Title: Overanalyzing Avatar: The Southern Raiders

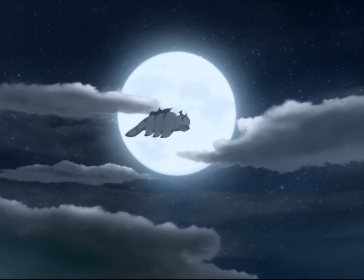501s
Okay, so canonically, if it's supposed to be a full moon each month, they probably want us to believe that this is the full moon after the whole Hama debacle.
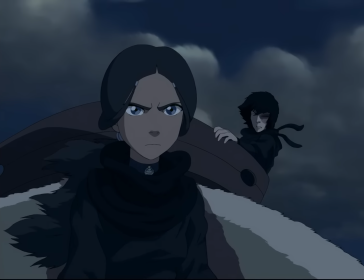508s
But as you know, we have soundly debunked that. Where'd you guys get these ninja outfits from?
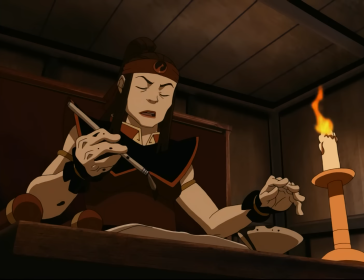515s
Inkbending is the rarest form of bending. Do not talk to me ever again. This lady bears a striking resemblance to a higher-up we saw go out to attack the Water Tribe boats on the Day of Black Sun.
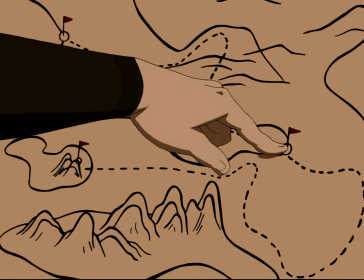524s
BAM!
On patrol near Whale Tail Island.
This is the second time we hear about Whale Tail Island.
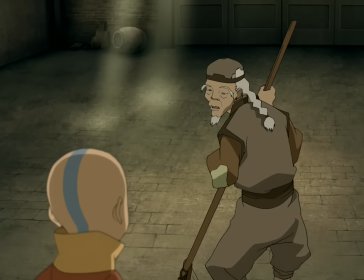529s
Last time was when the Dai Li tried to trick the gang into going there while looking for Appa.
Foreman said some rich royal type on Whale Tail Island bought him up.
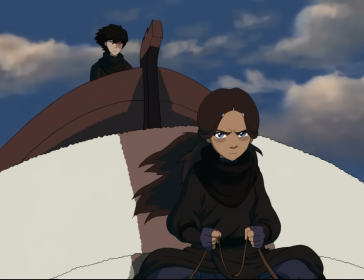536s Don't you worry about my strength. I have plenty. I'm not the helpless little girl I was when they came.
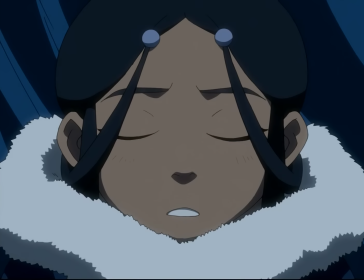542s
What I really like about this storytelling device is that we're actually being told the same story three separate times, just from the different perspectives of the people telling it.
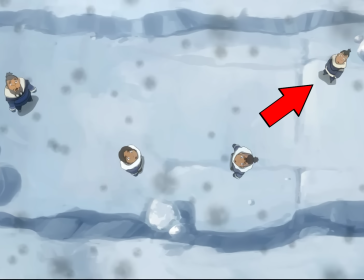549s
I like that a lot. There's this kid here that seems to be around the same age as Sokka, a little younger if anything. So where was this kid back when we were in the South Pole?
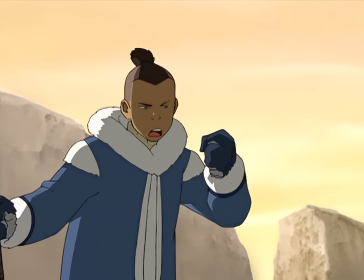556s
If he was younger than Sokka, he wouldn't have left for the war. But Sokka was also clearly the oldest male in the tribe by a pretty wide margin.
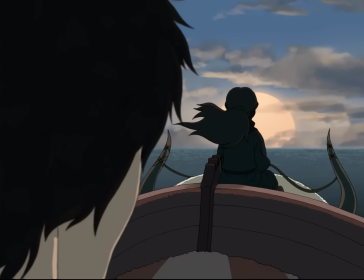562s
When Katara started telling her story, the sun wasn't totally over the horizon yet. But now, as she finishes it, it's up in the sky a little ways.
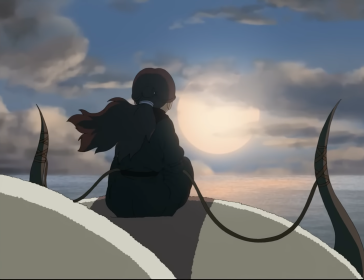568s
That's a nice touch.
When we got there, the man was gone. And so was she.
Katara phrases this strangely.
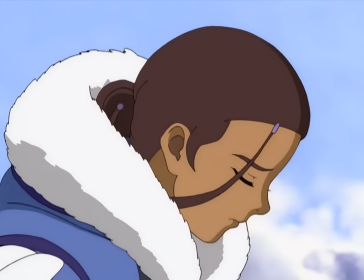573s
She says it as if her mother could have been taken prisoner. But we've been told over and over again in the show her mother was killed.
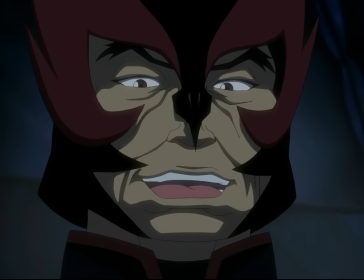579s
I think it's so there's a reveal later on in the episode that hard confirms she's dead again.
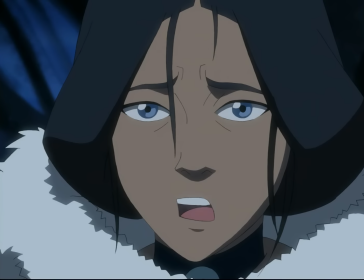583s
But it's a really weird writing choice to bring Katara's mom's living or dead status back into question, even vaguely.
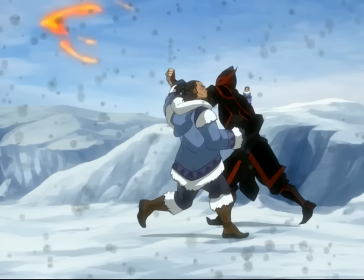588s Dad! Dad! Please! I think Mom's a drug in our house!
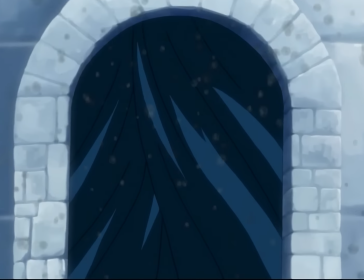593s
Also, if you think about this series of events, Katara totally just bust into that igloo and saw her mom's charred corpse, which is pretty chilling.
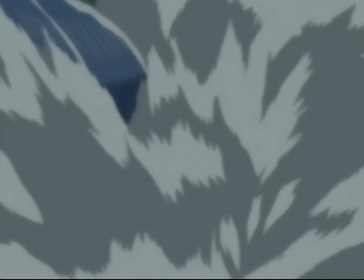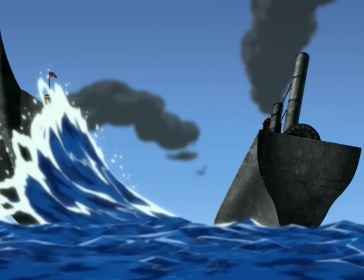607s
Man, what was I talking about when I said Katara doesn't really do anything on this level again? Maybe I was thinking while she's not boosted by the full moon?
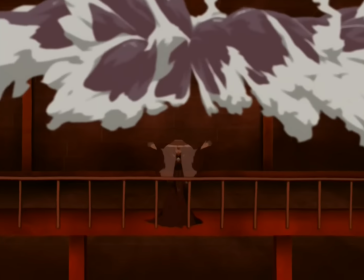613s
I don't know, bad point passed me.
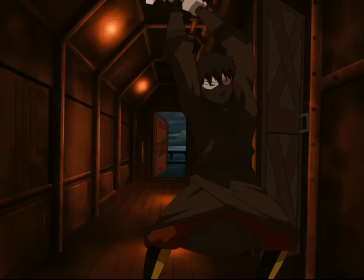618s
Zuko actually disarms this guy and delivers his hip check in one swift motion, but it leaves me to wonder. It's weird that Zuko didn't bring his own swords on this mission, right?
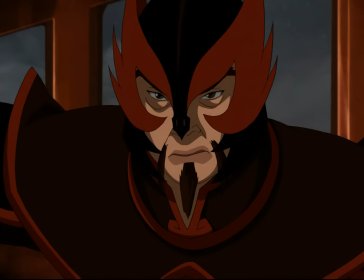630s
I think making this guy look so similar in only this one shot to Yon-Ra and Katara's flashback is kinda cheap, honestly.
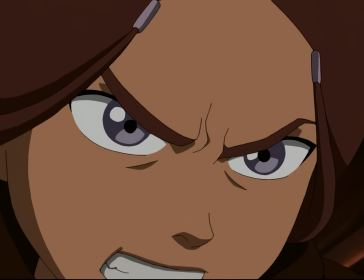636s
He doesn't bear much of a resemblance to him at all outside this shot, so I think it could have been cool for eagle-eyed viewers to notice that they don't look alike and put it together for themselves.
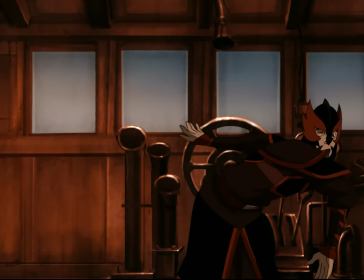646s
So Katara using bloodbending here is a cool storytelling moment.
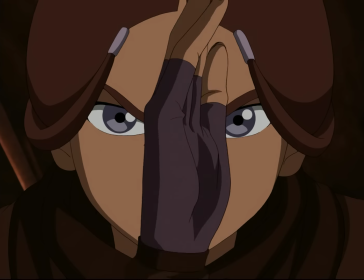649s
It's a device that's been framed to be totally outside of her moral beliefs, so to see her use it here really puts an exclamation point on the feelings we've seen her get across.
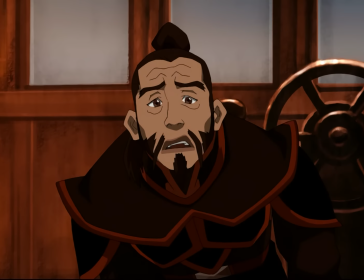656s
But, is it just me, or does this kinda feel like the writers wrote this scene in just to have bloodbending come back briefly, so Hama's episode didn't feel so isolated?
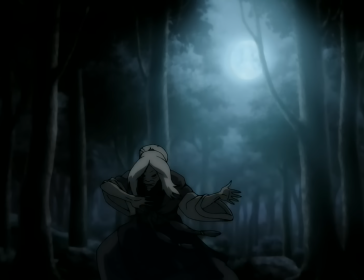663s
Like, it would've been weird if bloodbending happened literally only once, right? So doing it here makes it feel like it's more of a real thing.
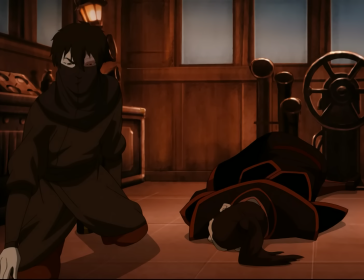669s
I'm not saying that's a bad thing, it might actually even be a good thing, but I think it's just noticeable after how many times I've watched the show, I guess.
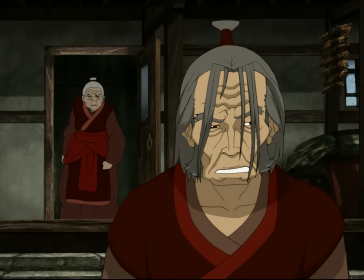674s I need something! Yes, mother. What is it? The tomato carrots from your garden are too hard for my gums!
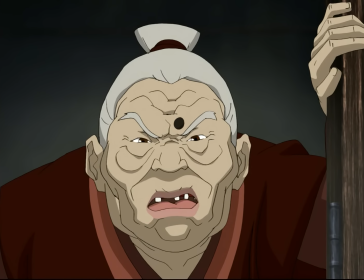682s
This is a very weird thing to introduce on episode 56 of a 61 episode show.
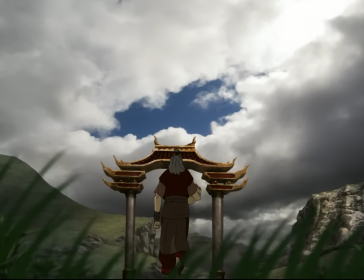687s
Tomato carrots? As in the same way animals are spliced together in this show? Why haven't we heard anything like this before?
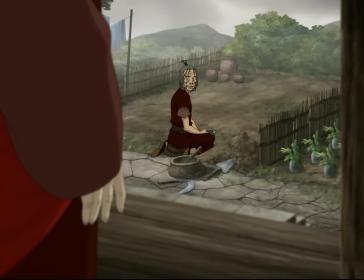692s Would you like something else from the garden?
You don't got anything going on in the garden, yonra.
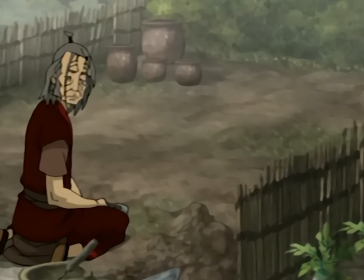697s
Shit looks like a town Clint Eastwood would ride into.
Hello? Is someone there?
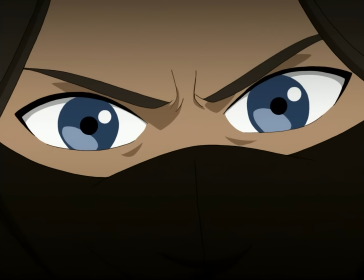704s That was him. That was the monster.
I can tell by the way he said, Hello?
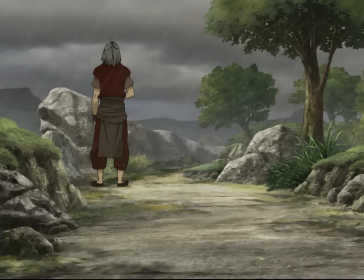709s Is someone there? Nobody sneaks up on me without getting burned!
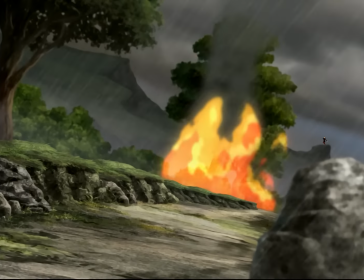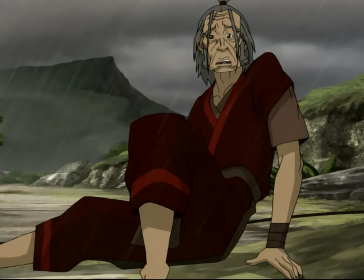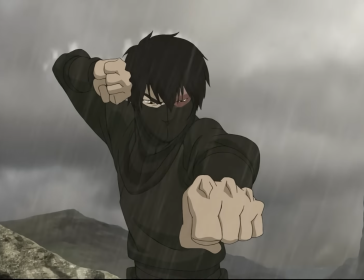722s We weren't behind the bush.
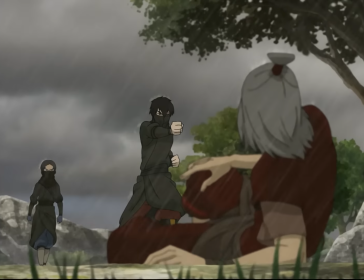727s Whoever you are, take my money. Take whatever you want. I'll cooperate.
So Yon-Ra being this little pathetic loser is a really interesting way to take this conflict, actually.
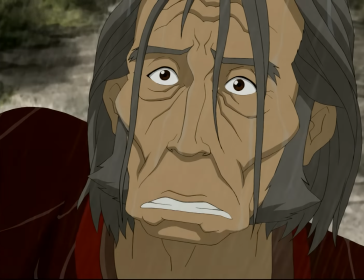736s
There hasn't been an avatar villain that's been built up to such an extent that's been a false climax.
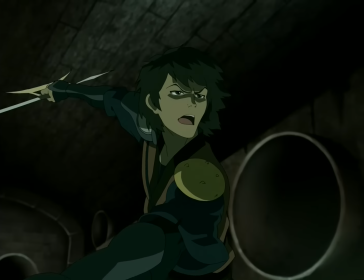740s
Shit, Long Feng was a big problem, and we didn't even know he was a bender until he turned Jet's internal organs into hamburger meat.